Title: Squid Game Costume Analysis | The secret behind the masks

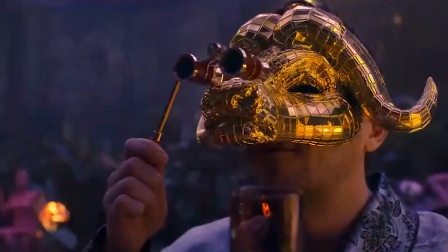(0:06)
hello everyone welcome to toffee tube my name is toffee and today on toffee tube we're going to be discussing the squid game costume design review the squid game
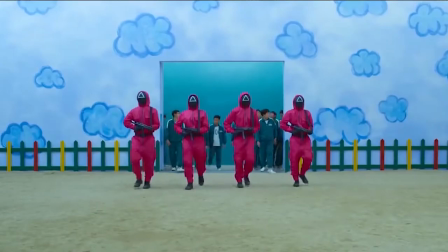(0:14)
series became one of the most popular broadcast so far in a very short time an intriguing story that left the audience speechless and the games
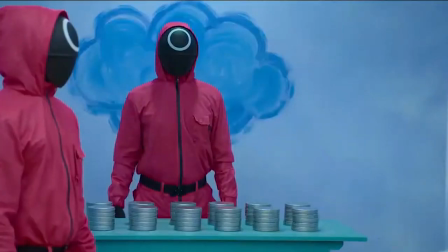(0:23)
that appealed to all viewers maybe at the beginning of the series none of us thought we were going to face something like this.
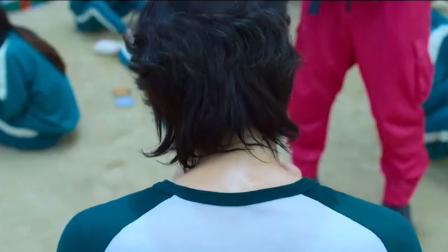(0:30)
But from the very first episode, it caught everyone's attention and was very successful.
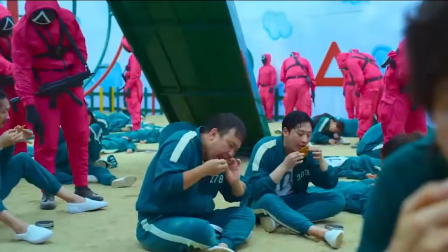(0:35)
One of the significant factors that itself influenced the success of this series was its custom design.
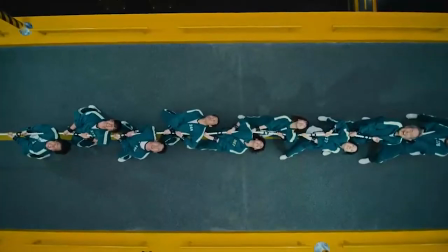(0:40)
You may ask yourself how? They were just a bunch of tracksuits. I recommend you to watch this video till the end to find out why and how.
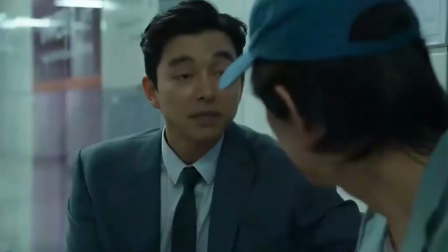(0:48)
Please stay with me and make sure to hit the subscribe button if you haven't already,
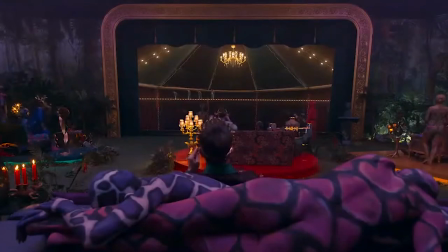(0:52)
because I will put further parts of the review in this channel, so click the notification notification bell so you don't miss out on future uploads.
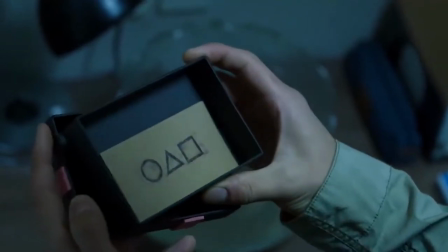(1:01)
Without wasting time, I want to start talking about the outfits. The first group is the contestants that are seen in green tracksuits.
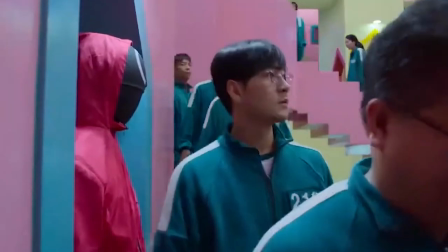(1:09)
Green tracksuits with white side stripes on the shoulder and the pants.
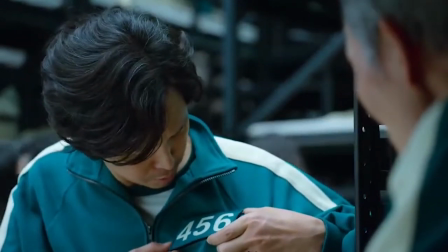(1:13)
In the left corner of the tracksuits, the number of each participant is announced and they wore a simple white raglan t-shirt with a green collar and sleeves under it.
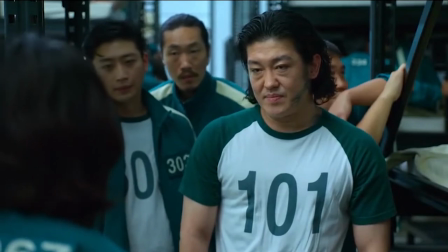(1:22)
Like the tracksuit, the number of each participant is printed on it. They completed this outfit with white slip-on vans shoes.
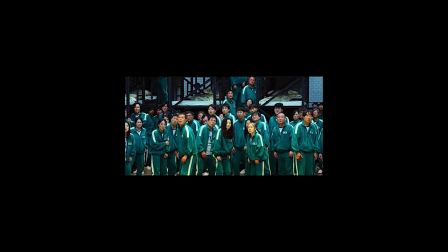(1:29)
First of all, I must say that this outfit is not a representation of being classy or fashionable.
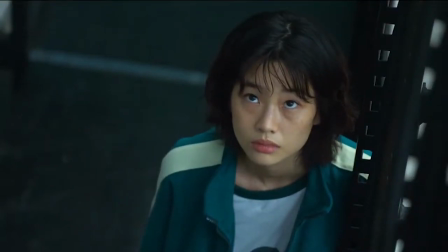(1:34)
As it happens, in the customs of this series, you should look more for the concept behind it than for its fashion point of view.
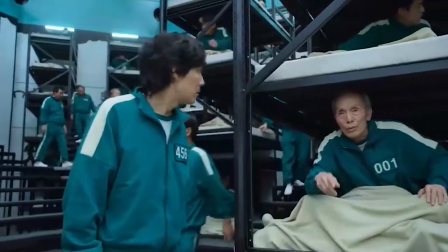(1:41)
If we disregard the scenes related to the gyms or sports activities, in recent years in the most K-dramas,
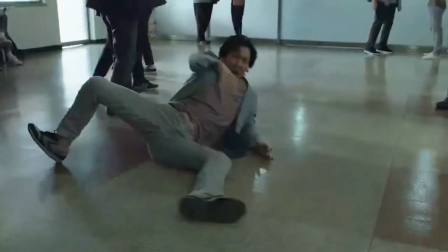(1:47)
tracksuits are generally a symbol of non-rich, and successful people who are looking for a solution to their issues and avoid from counted as a loser.
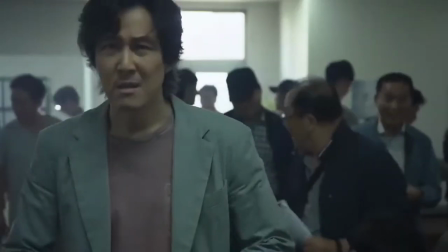(1:56)
Except for this guy. In the Squid Game series, this fact is well observed.
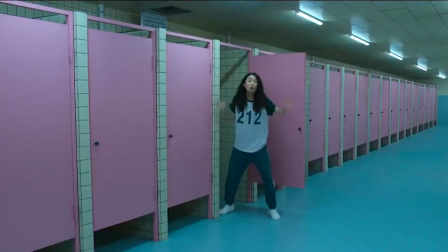(2:01)
Participants who enter a game land to escape the misery of their lives and to make a revolution happen all have to wear uniforms.
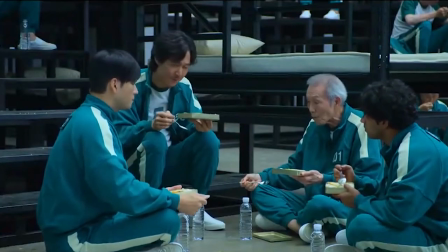(2:08)
The color of this traxus is green. I can say that it was the best choice for several reasons.
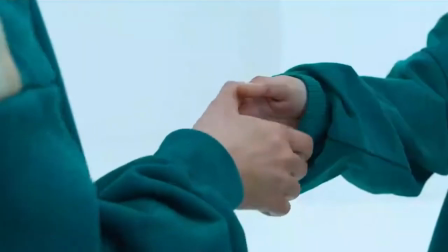(2:13)
Green symbolizes peace, friendship, honesty, mental health, prosperity, and freshness.
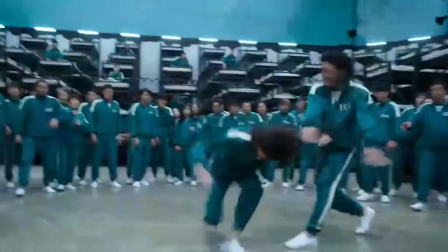(2:19)
Along the way, the story proves to you that they do not have any of these characteristics.
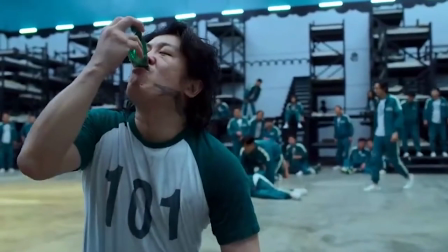(2:24)
At first, it may have been showcased that these participants were called to the game with respect and open arms.
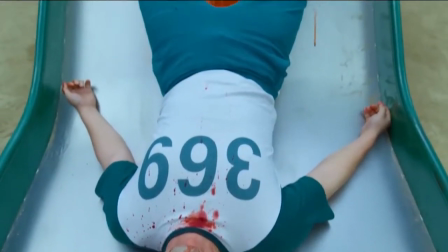(2:29)
But game after game, we realized that this was not an ordinary childish game, and this is the farthest thing that could have symbolized the green color.
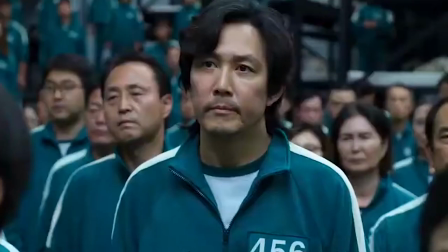(2:37)
The next reason that green can be said to be the right choice for these outfits is the contrast with red.
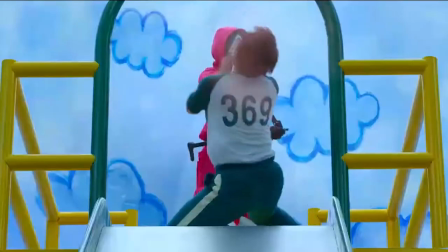(2:42)
Where the massacre takes place in the scenes, you can see the best videotaped images of the blood spilled on the clothes.
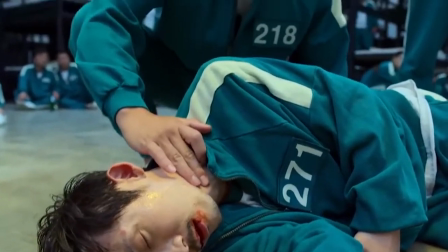(2:49)
In fact, this color was the best choice to form such a contrast. Another reason for choosing this color is the director himself,
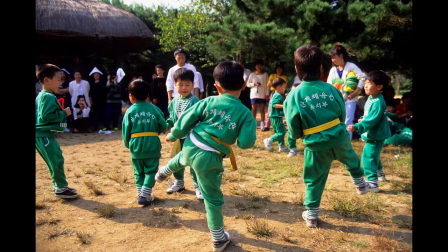(2:56)
who claimed that he was inspired by the uniforms of his own schooljin in the 70s of South Korea.
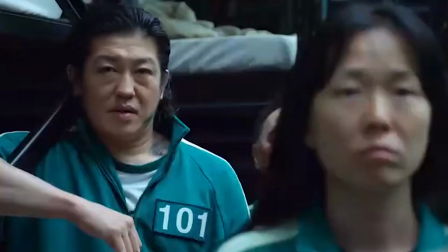(3:02)
An interesting example that has been mentioned many times is the very similarity of this outfit to Kim So
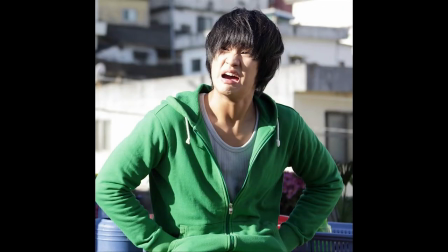(3:08)
Hyun's costume in the Secretly Greatly movie where he disguised as an everyday guy in a poor neighborhood. hood.
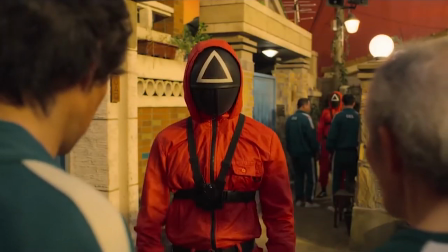(3:14)
The next group in this land is the workers.
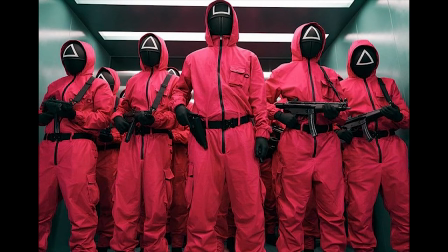(3:18)
Their costume is a pink jumpsuit with envelope pockets on the sides of the pants and on the upper left side of the bodice.
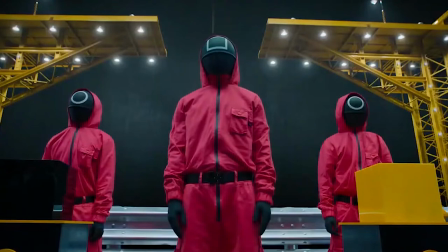(3:25)
The jumpsuit has a hood that they pull it over their head and also has a front zipper that gets pulled upwards.
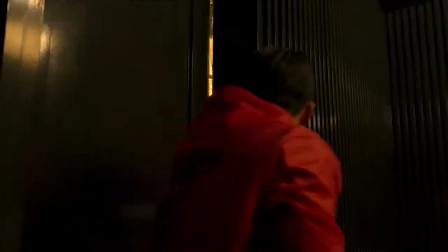(3:31)
The waist is fastened with a black fabric bolt and is a good option to hold some small arms.
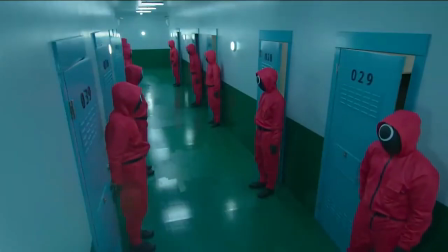(3:36)
The design of this outfit is more focused on its functionality. The pockets in different sizes indicates that the purpose is to carry weapons and related stuff.
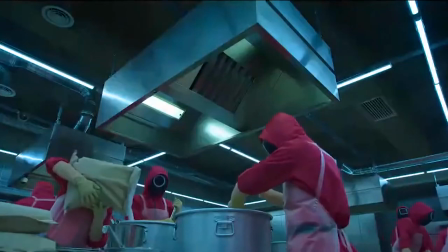(3:45)
Cooking was also done with these clothes, but of course, it can be assured that also those cooks were armed like others.
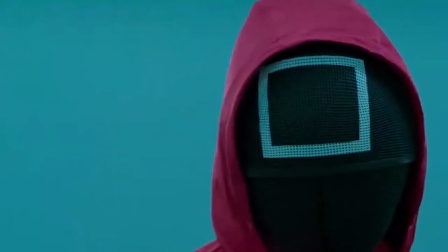(3:54)
At first glance, these outfits may look red, but these are all pink.
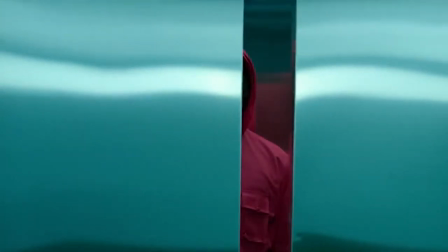(3:58)
The most important symbol that can be attributed to pink, whether it is hot or light, is purity, which has nothing to do with these workers.
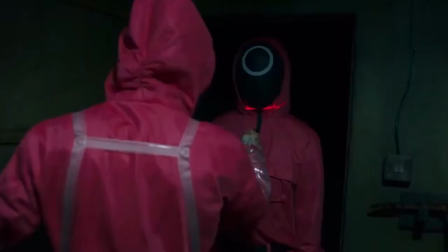(4:05)
In fact, we saw the utmost cruelty in them. It was as if they had trained enough to be so cruel, or perhaps they had been brainwashed.